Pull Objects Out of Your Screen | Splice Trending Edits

Hey guys, what's up? My name is Tiff. In this episode, we are going to be covering a really cool magic trick that essentially you are pulling objects from your computer screen. Yes, you heard that right. We're going to be going over features such as animate for some really cool effects, voiceover to guide your viewer along in the video, as well as split to make some really interesting transitions, and also so many other features.
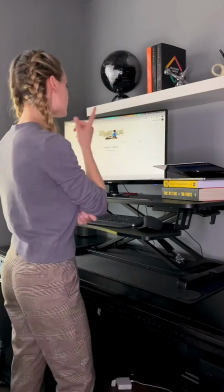Okay, enough of me talking, let's get started. Okay, here's the magic trick that we will be recreating today.
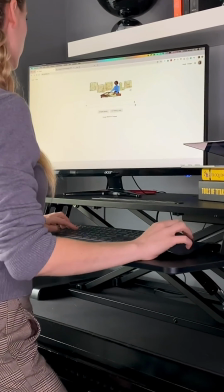Imagine if there was a way that you could search for anything in the computer and then pull it out. Let's try it with a puppy.
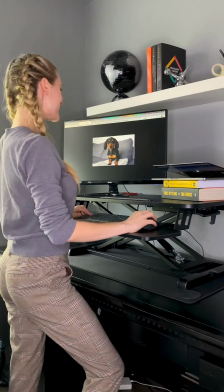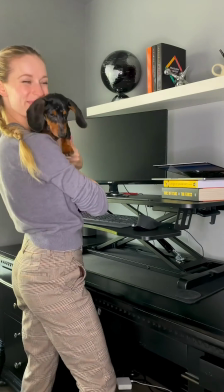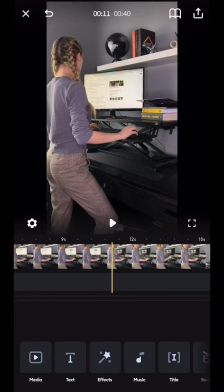Okay, first, let's open up the Splice app and import our videos.
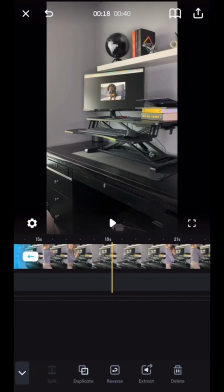First thing I always do is use split to cut exactly where I want the transition to happen, which in this case is the image on screen of what I'm hoping to pull out of the
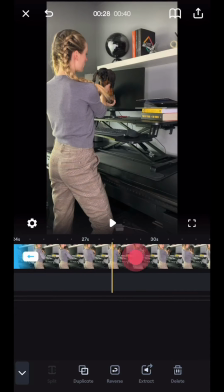computer, and followed by what I'm actually pulling out of the computer. In this case, a puppy.
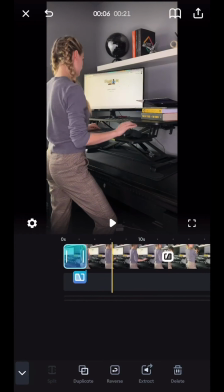Okay, next up, I'm going to show you how to use this really cool transition. First, I'm going to split where exactly I want the transition to take place, navigate to animate, and enable Ken Burns.
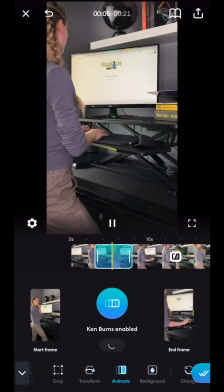And then you can see this gives the effect of zooming in and really making it appear as though I'm thinking really hard as to what I want to search up.
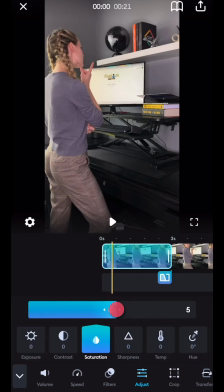Okay, next up, let's go to adjust, saturation, and bring it up a bit to make the video pop.
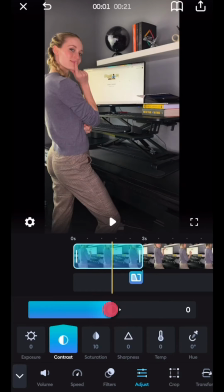Also, while in adjust, bring up the contrast a little bit to really bring out some definition.
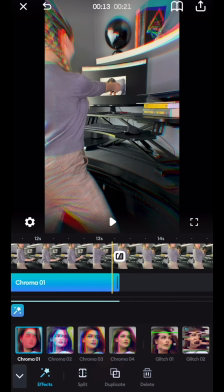Okay, next, let's go into effects and choose a really cool effect that occurs on the transition.
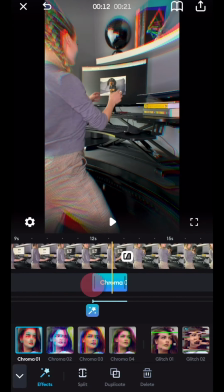And then I just drag the effect exactly over the transition where it takes place and shorten it a little bit.
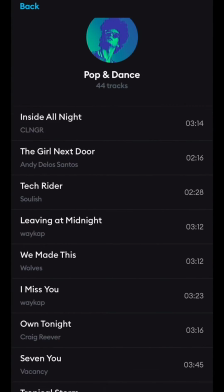Now it's time for some background music. Splice has so many different options for background music, which makes it really easy to choose the perfect one.
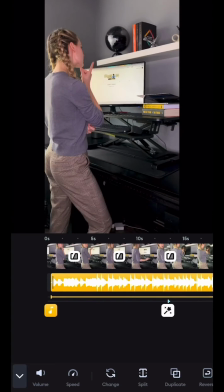Although you can choose exactly where you want the background music to play, in this case I want it throughout the video, so I just drag it throughout the entire clip.
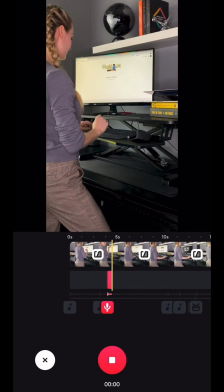I'm going to use voiceover for this video because it will really help guide the viewer as to what I'm thinking in the video, which is, I wonder what I can pull out of a computer.
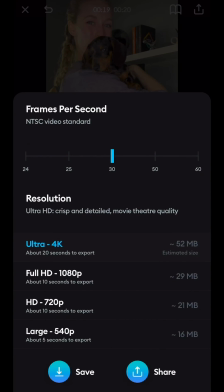Okay, the last step is to export our video. You can see there are so many different options, which makes it really easy. Okay, that concludes this tutorial. I hope you enjoyed it as much as I did. Make sure to leave some comments down below of other tutorials you would like to see using the Splice app. Also, ensure to follow along the Splice tutorial series. Thanks, guys.